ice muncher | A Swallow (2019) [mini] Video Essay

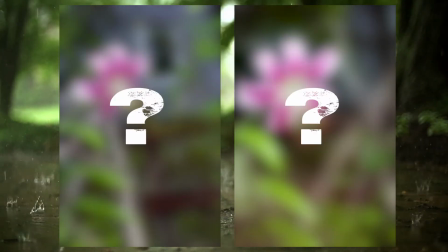0s
These two photos are virtually the same picture, but chances are you like this one more than this one.
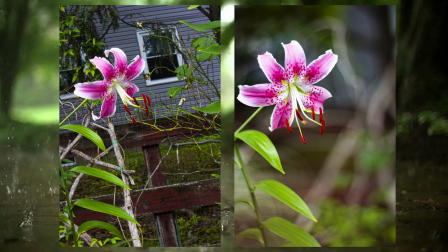6s
The only thing setting these two pictures apart is how much of the picture I keep in focus.
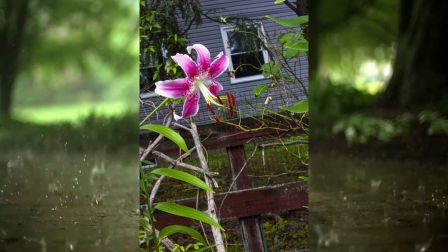11s
One changed setting, one small decision transforms the picture into something entirely different.
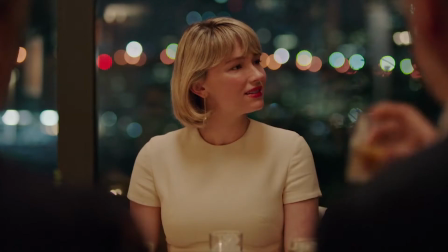17s
In film, directors and DPs make tons of invisible decisions like this to make a film more artistic or appealing to you as the viewer.
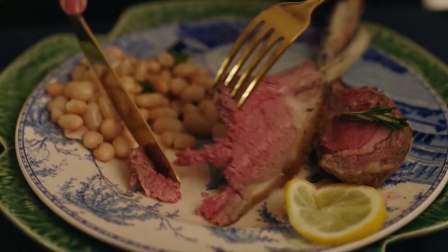25s
And today, I want to talk about just a few of them in the movie Swallow. So, let's start with something we already know: focus.
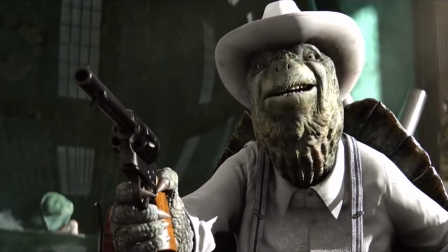33s
As a director, I might shallow your vision to hone your attention on something important.
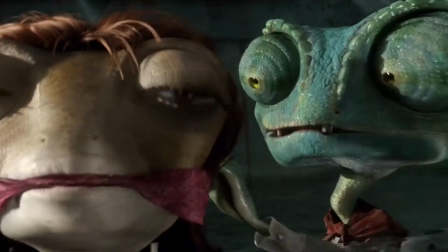37s Where that come from, we call this improvisation.
Maybe I'll do it to distract you instead.
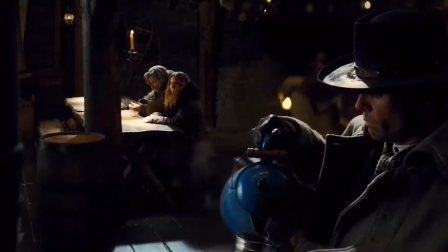47s
Or, I might draw your focus to two places at once and make you choose which one you think is more important.
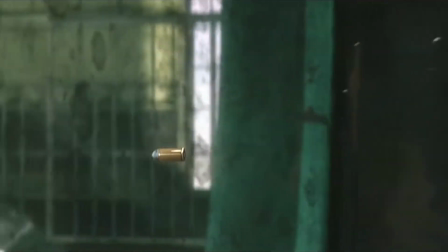57s
However you cut it, I'm using your focus to create division between someone or something.
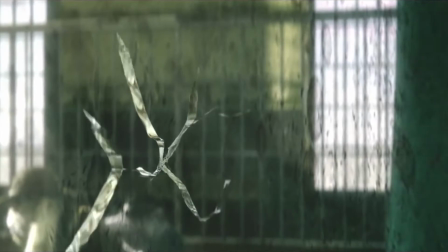62s
And if you pay attention to what I show you, there's usually some kind of payoff later.
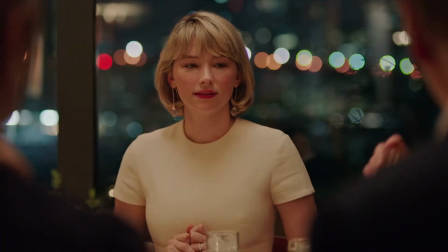70s
So, let's set a scene in Swallow. A woman, Hunter, is eating dinner with her husband in the in-laws.
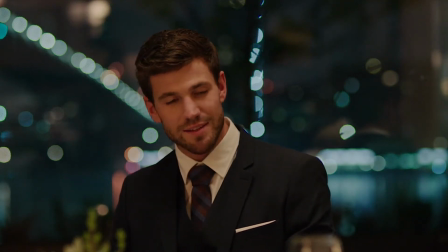76s
Pay attention to where the director divides her focus here, and how it pays off.
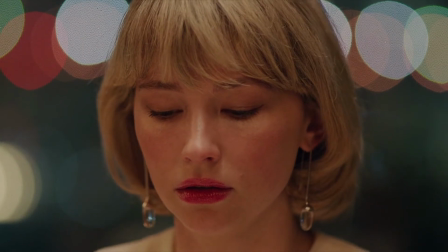83s As of when? I wasn't aware of this. Apparently, he took the kid. Really? There he is.
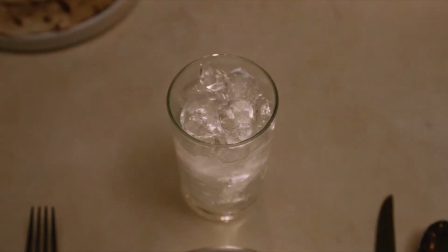89s Closing the deal.
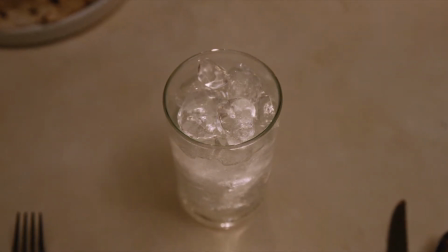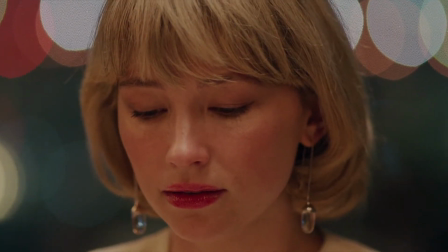96s
The director guides your focus to Hunter's ice using a combination of a low depth of field and diegetic sound.
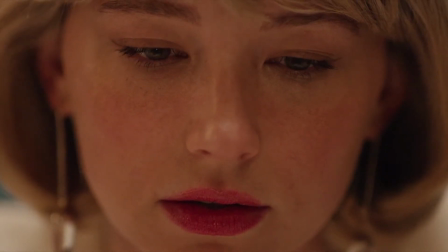105s
And this pays off because by paying attention to the ice like Hunter, we understand more about her.
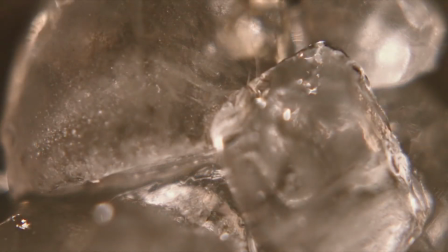111s
The ice is an escape from the conversation Hunter obviously wants no part of.
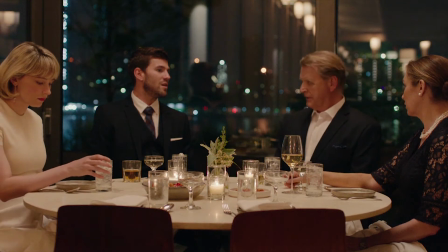115s
And if you watch the rest of the film, you'll notice your focus being drawn to everything Hunter eats as an escape from the world around her.
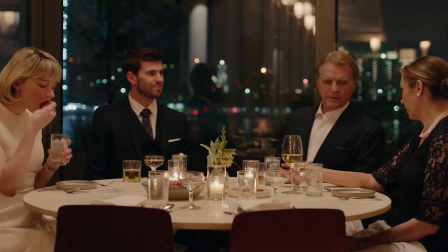122s Okay, good. He's on safari. Oh, well, if he's on safari.
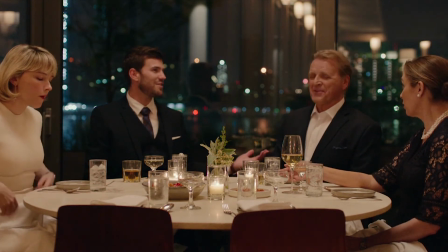128s No, I mean it.
Boy, does it escalate.
It's not like you get internet The Sahara on somewhere. the savannah.
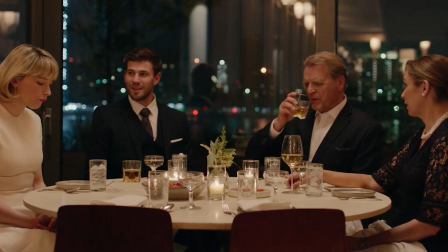134s It's fine. I don't care. I don't think there's anything for it.
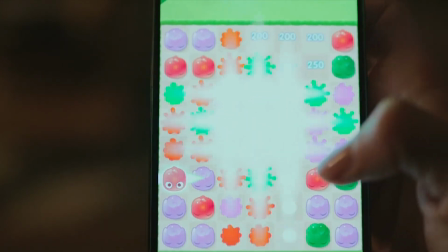140s
In other words, Swallow draws our attention to what's in focus to tell us how Hunter feels about what's not in focus, and it helps us to connect with her all the more.
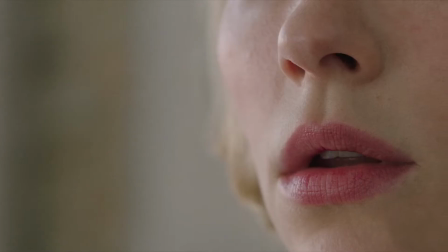151s
Sure, someone could just tell you Hunter has pica, but these close-ups really help us to understand Hunter and her disorder.
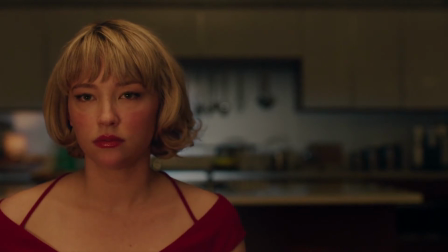159s
And Swallow uses your attention in more discreet ways than just depth or noise.
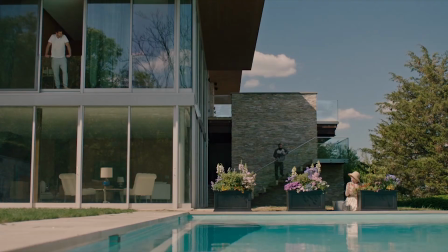163s
The film also really likes to use framing, size, and color to make you connect more with the story.
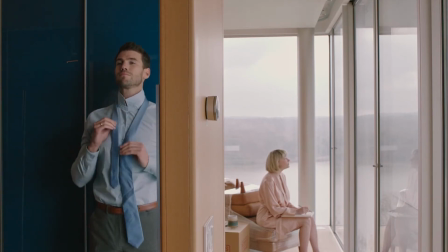169s
Sometimes, even in the same scene. Here, Hunter is sitting in another room while her husband, Richie, is getting dressed for work. Already, you might take notice of how the room is divided into two halves. Richie's in blue, and Hunter's devoid of color.
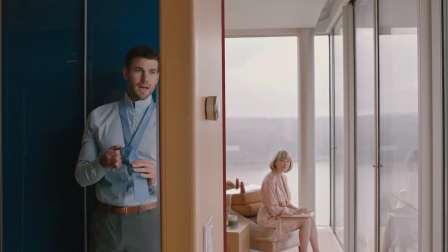184s
The film is already dividing Richie's and Hunter's worlds into two separate entities for us rather than one unified in marriage. And note the differences in how Swallow portrays each character's size within each of their worlds.
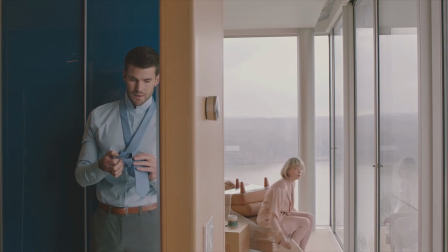196s
Richie is bigger than Hunter, so we know that the film wants us to feel like his is more important.
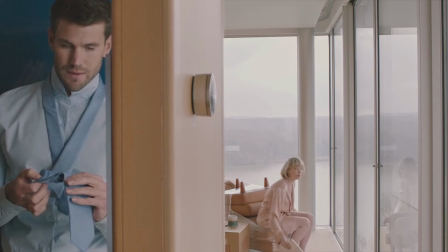201s
So watch what happens when the tension builds up and Hunter tries to stand up to Richie.
Yeah.
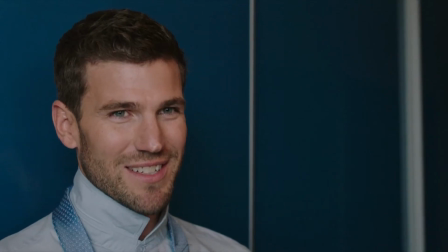208s It was wrinkled. You can't iron a tie like this. It'll permanently damage the silk.
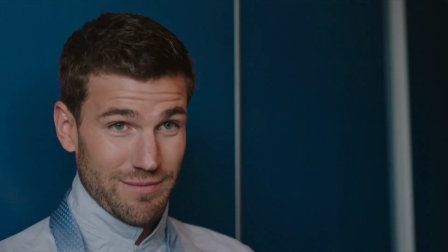215s It has to be steamed. You see? Oh, shoot.
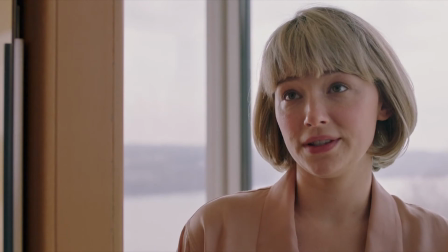222s I'm sorry. Do you have another tie you can wear? Not one that goes with this shirt.
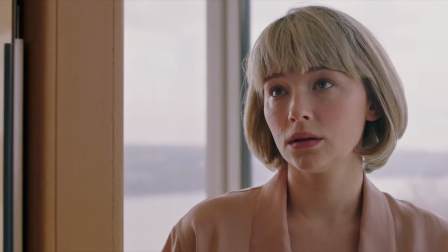227s Fuck. What the hell am I gonna do?
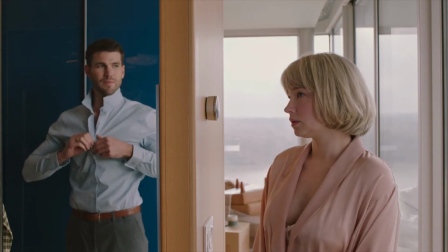236s It's okay.